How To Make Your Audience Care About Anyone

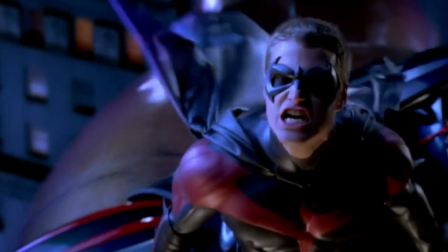0s
terrible characters destroy even the most amazing plots.
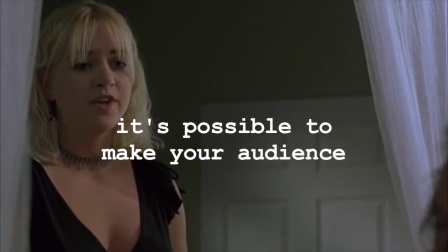4s
But what if I told you it's possible to make your audience fall in love with anyone?
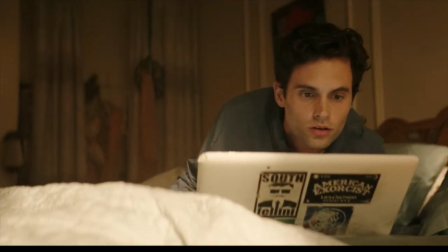9s
The most uncomfortable truth hit me the moment I sat down to watch Netflix's You.
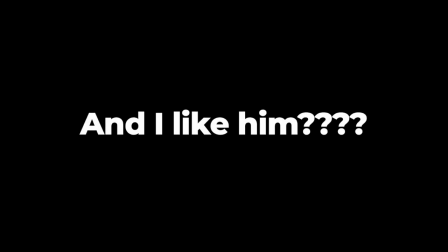14s
That guy is a creepy psychopath. And I like him? No, even worse, I'm actually rooting for him.
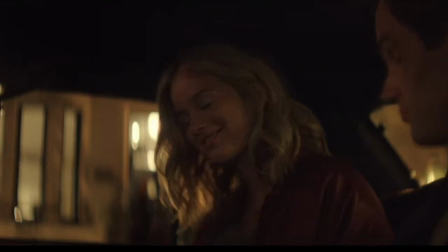22s
The guy is infectious from the second he utters the first word, and I'm not the only one who has been captivated.
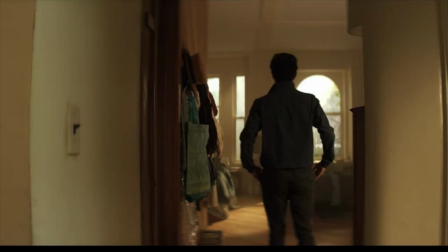27s
Despite the fact he gets fixated on a girl, breaks into her house, steals her phone,
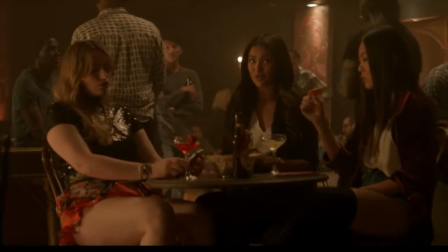32s
and stalks her throughout the course of the episode, hordes and hordes of people have donned the I Love Joe Goldberg t-shirt,
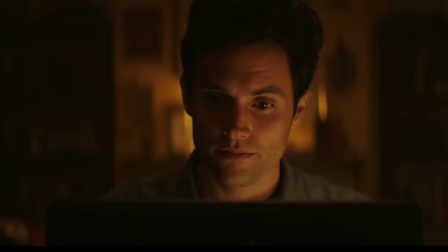39s
and I wanted to find out why.
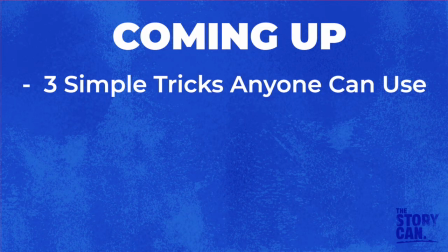41s
So in this video, I'm going to reveal 3 simple tricks that anyone can use to make characters that audiences will gush over,
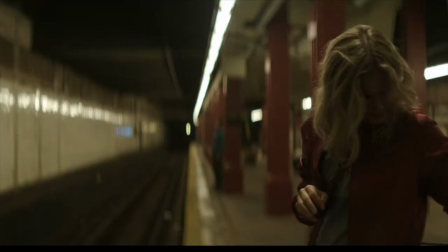48s
show you how you can use them in your own writing, and the last one is so mind-blowingly impactful, it will strengthen even the worst piece of writing. But who is Joe Goldberg and what makes him so interesting?
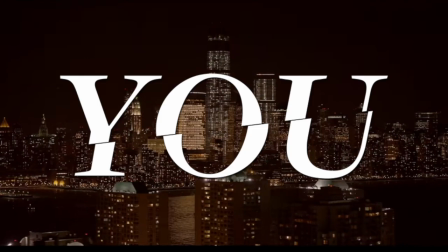61s
Joe Goldberg is the main character of the Netflix original series You, and while he does so many twisted things that you hate him for in real life,
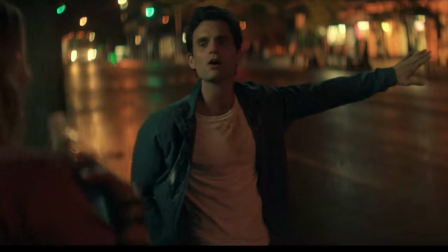68s
you can't help but fall in love with him and quickly find yourself getting invested in his motivations.
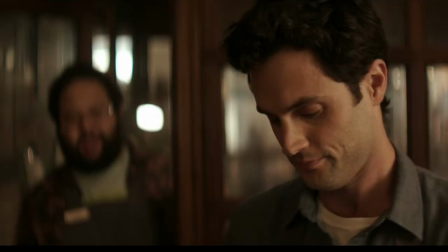74s
The show has such an effect on its audience that you even start to understand his justifications for the choices he makes.
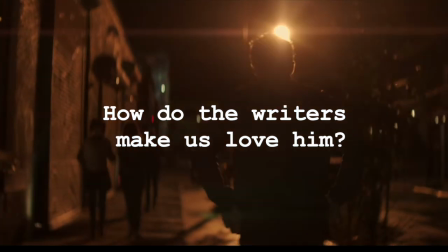80s
But how do the writers even begin to connect us with such a dark character?
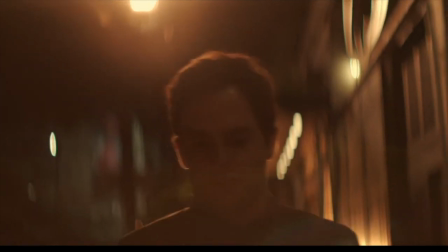84s
Well, the answer to this question can be summed up by talking about job applications.
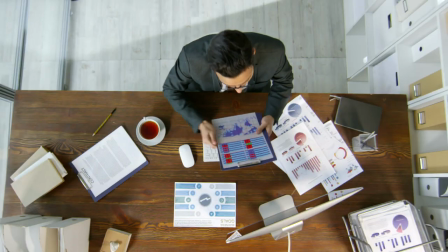90s
When you are trying to find a job, you must enter your resume to show the management you'd like to work for what you're capable of.
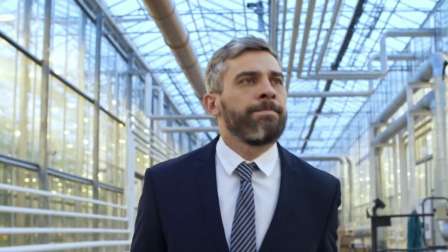96s
You don't even get to enter the office for an interview until you have grabbed the initial attention of the employers.
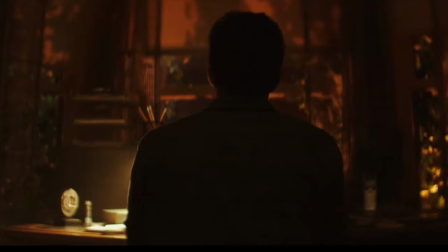102s
And when you're watching a TV show or reading a book for the first time,
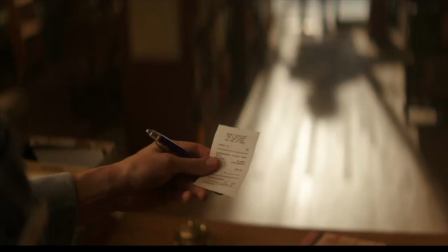105s
you are like an employer making a decision on whether you'd like to give the character more time based on your first impressions.
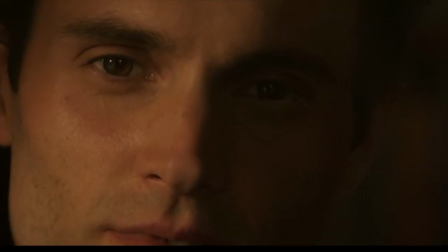112s
So it's important for the writers to generate intrigue as fast as possible. But how did the show You manage to do this with the psychopath? Well, for one, we didn't actually know he was a psychopath just yet.
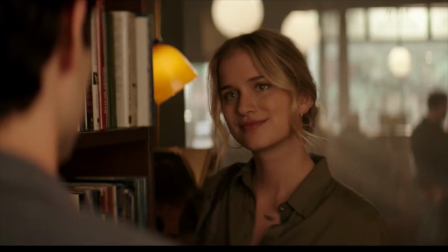123s
In fact, the writers made some very key decisions which contribute to why we let his wild behavior slide, but more on that later.
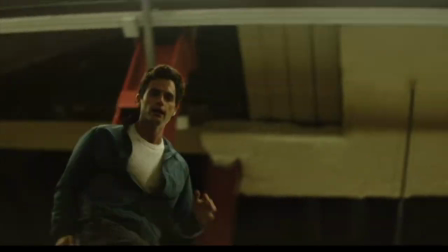130s
Before we even begin to focus on how we became so hooked on Joe, we need to understand how the show got us to watch past the first few minutes.
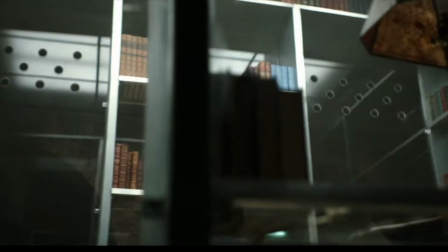138s
It did this with one simple technique: voiceover. But not just any voiceover.
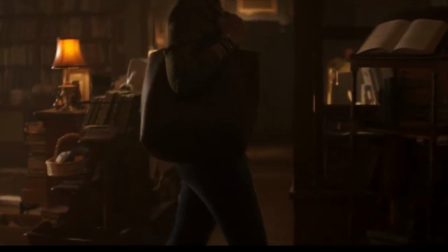144s
The dialogue frames him as a person who has a passion for books, and is incredibly perceptive.
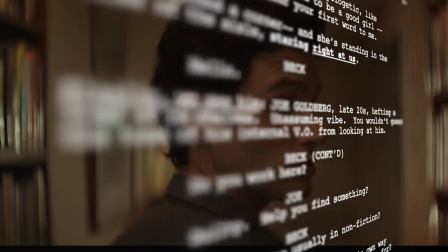149s
From hearing this, we build up a picture of what we think this guy might look like, until he is revealed on screen and turns out to be not what we were expecting.
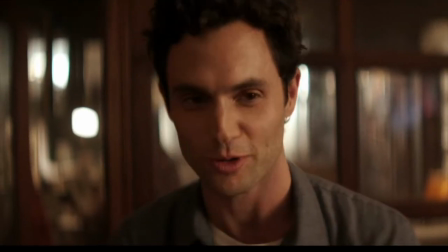158s
By letting us hear his thoughts first, the creators prevent us from making judgments on anything but the way that he sounds.
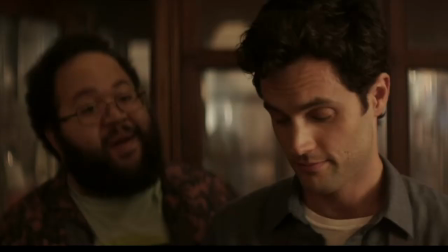165s
When he turns out to look completely different to what we were expecting, we are instantly intrigued as it's quite clear there's more depth to this character than meets the eye.
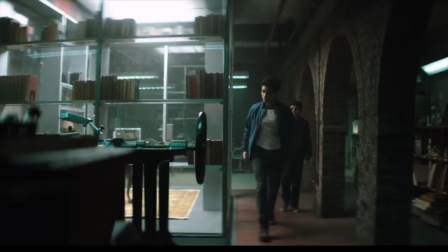173s
Not only that, we are automatically drawn to characters that we perceive to have more intelligence than us, and this instantly establishes a level of trust.
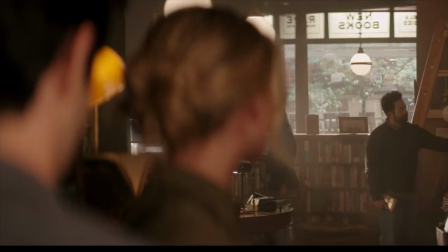181s
This effect couldn't have been pulled off by just using the voiceover alone. If the voiceover matched reality in a perfect way, it would have felt quite repetitive and tiresome.
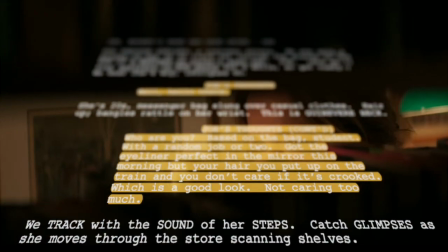191s
Instead, we follow Joe's thoughts, which either juxtapose what we are seeing on screen,
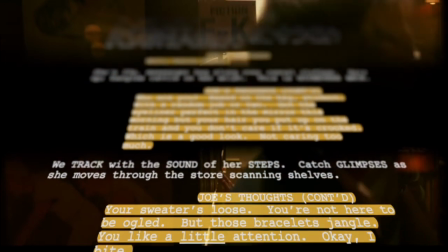195s
or have his observations confirmed, further cementing him as an intelligent person.
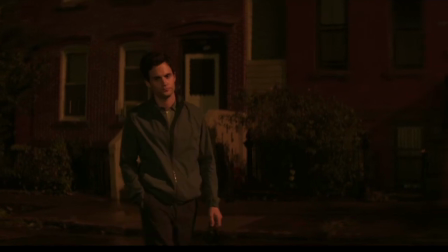200s
We even get a laugh out of some of his more outlandish ideas. Being given the secrets behind what he is thinking, while showing how he interacts with the outside world,
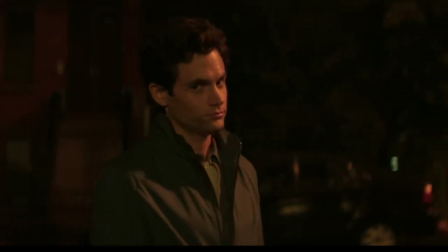209s
makes us want to know more about the character, and offers just enough connection to keep watching.
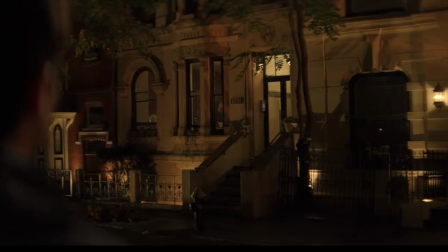214s
So how can you do this in your own writing? You need to figure out what will make your character intriguing.
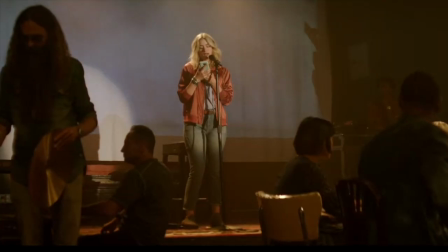218s
Is there something about them that stands out against the crowd? Maybe they've got an interesting flaw or quirky personality, or maybe they're quite clearly hiding something.
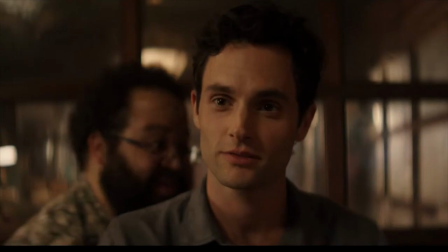226s
Make sure to lean into that in the very first scene. That way you can get people interested from the start.
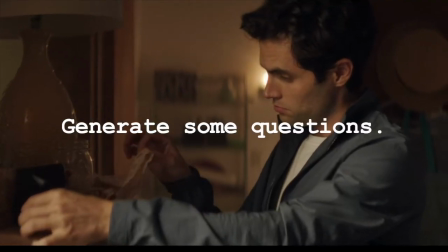231s
And remember, you don't want to tell them everything just yet. Generating some questions that the audience want answered will also make them stick around long enough to learn more.
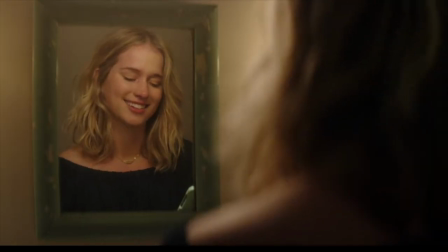239s
But what do you do once you've gotten past the first scene? How do you turn this initial intrigue into unrequited love?
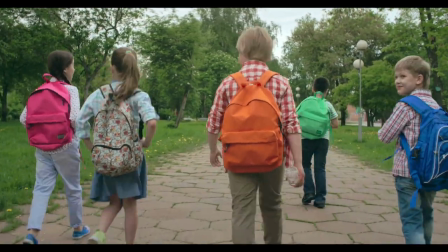245s
Remember when you were a school kid in the playground and you were trying to make a new friend?